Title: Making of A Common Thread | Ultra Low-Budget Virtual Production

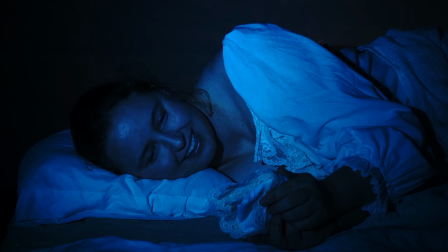And sometimes that balance changes the color temperature so much that when the actor steps into frame, they'd turn very red or very blue or sometimes green. We solved that with a two-pronged approach.
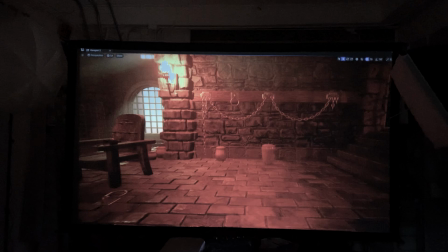One was to make the Unreal Engine scene more red or blue to kind of fool the white balance,
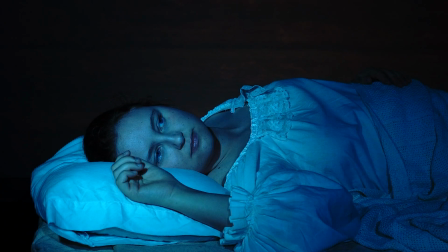and the other was to light the actors with yellow or blue lighting or whatever to counteract the effect.
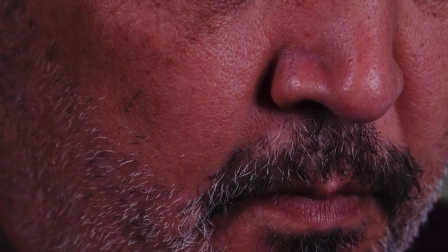The trick was getting the skin tone close enough to real that I knew that if I had to,
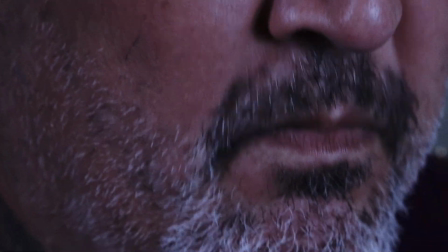I could do a final touch-up with color correction in post the cast and crew really got
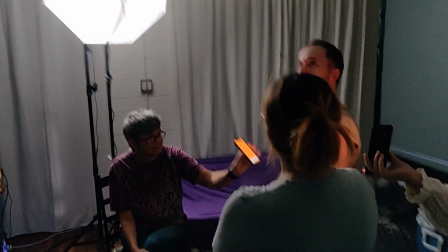a kick out of the whole process one of our hacks was for lighting the campfire scenes Dave
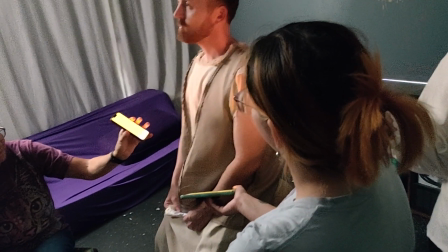found a phone app that produces flickering yellow and orange light and we had everyone download it and hold up their phones to the actor while we did the
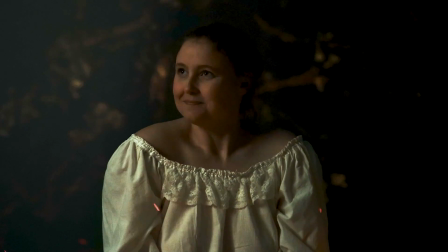shot the subtle play of flashing colors added a nice dimension to those scenes and everyone on the crew could say that they played a part
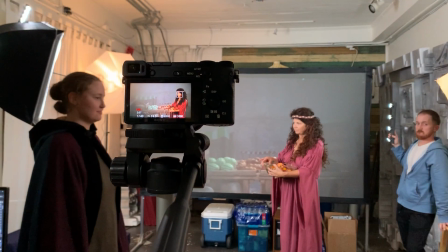in making that happen. The shooting went so smoothly that I had time to add another scene
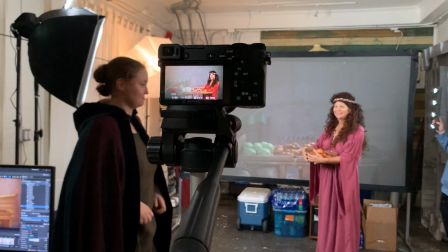where a cat the seamstress is walking through the marketplace on her way to work. We got Carrie, our script supervisor, to put on this wig.
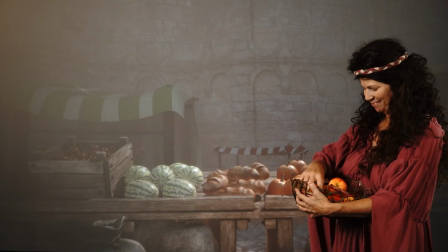It's a really short scene but it helps establish the time and place the film is set in and Carrie,
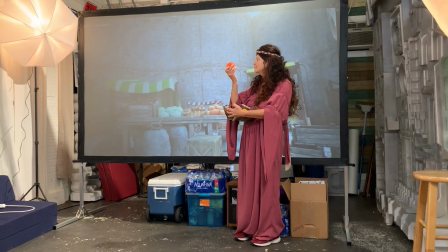of course, being a member of our improv troupe, pulled it off with minimal direction.
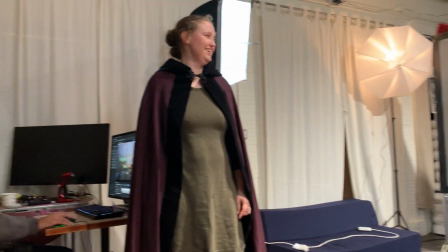The shot was finished in about 15 minutes and most of that time was spent with me messing around with the positioning of the background, the market stalls.
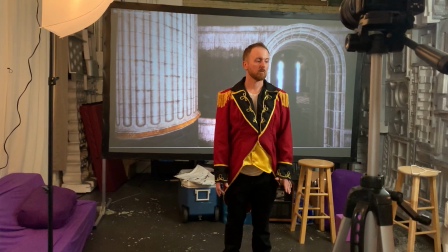That was the beauty of using Unreal Engine for the backdrop. You can reposition anything on the fly, and it just takes a few seconds.
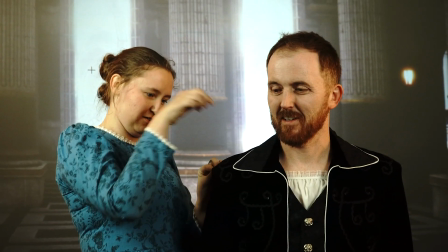Shooting the scenes and recording all the voiceover took about seven hours, and then the cast and crew went home.
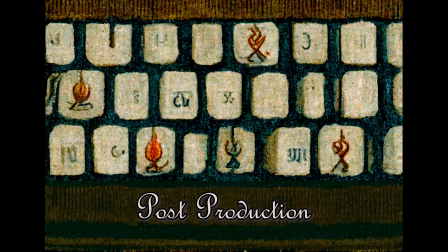Now that we had all the live footage in the can, it was time to work on the graphic elements.
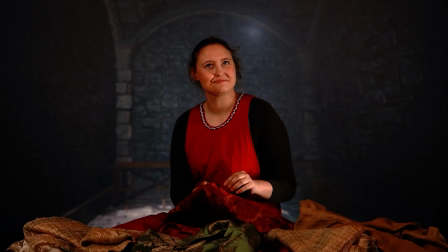One of the themes is that Kat, the seamstress character, has a very active fantasy life. And in her lifetime, most of what she knew of the world beyond her village would have come from looking at tapestries.
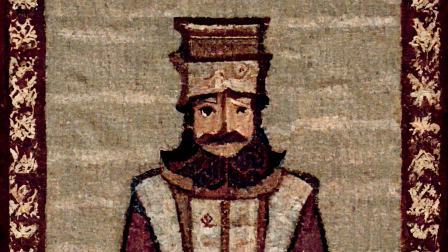So I thought it was important to show the tapestries that would have sparked her imagination. But where would we find tapestries on short notice.
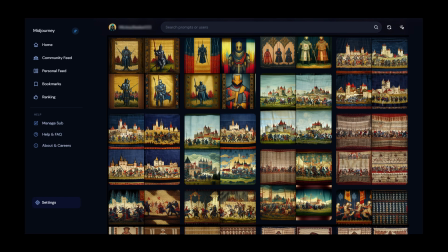For that, I went to an AI image generator. I spent a couple of hours in Mid-Journey AI to generate a bunch of tapestries with
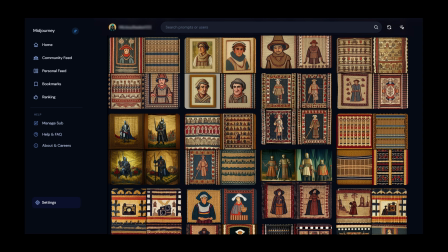different themes like medieval battle and a duke dressed as a peasant and so on.
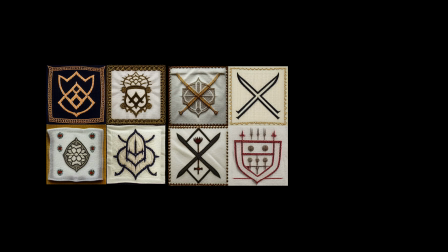I also used Mid-Journey AI to generate the crest for the handkerchief and then I sent the crest off to Dan,
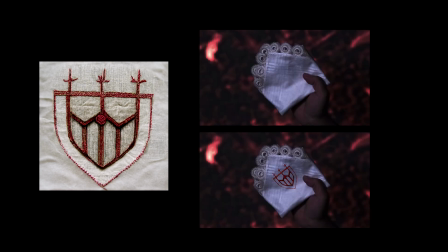our remote graphics person, to composite onto photos of the handkerchief for when we see it on screen. Dave also put together some more shots for the fantasy sequences and another outdoor shot of a meadow which he built from scratch in just a few hours.
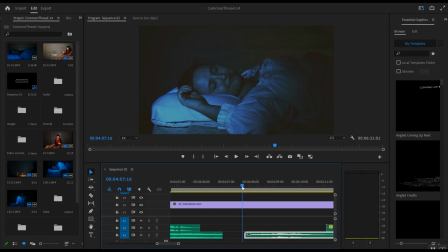Then I got to work editing. This is the boring part, there's not much to see. Just me moving around bits and pieces and trying to make it come together.
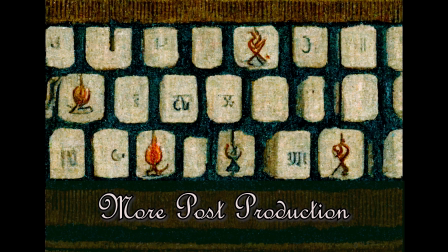So Monday, more editing and more editing. Dave touched up some of the Unreal Engine animations, and he found all the music and sound effects we needed.
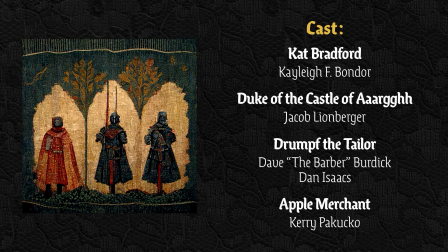Dan made some medieval credits, and we pulled it all together. The film was due at midnight, and we turned it in at 11 p.m.
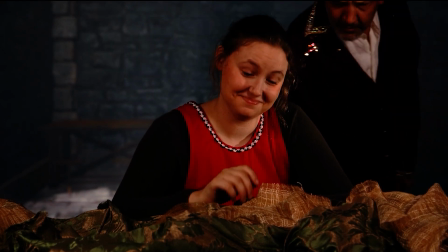And we loved the way it came out. Would we do it again? We can't wait to do it again.
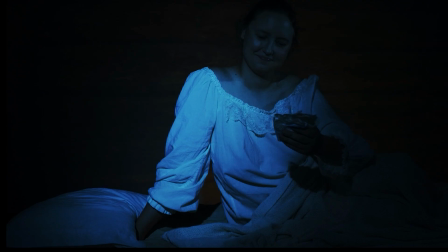We love our virtual production setup, and we hope we can inspire some other indie studios to try it out, too. Thank you.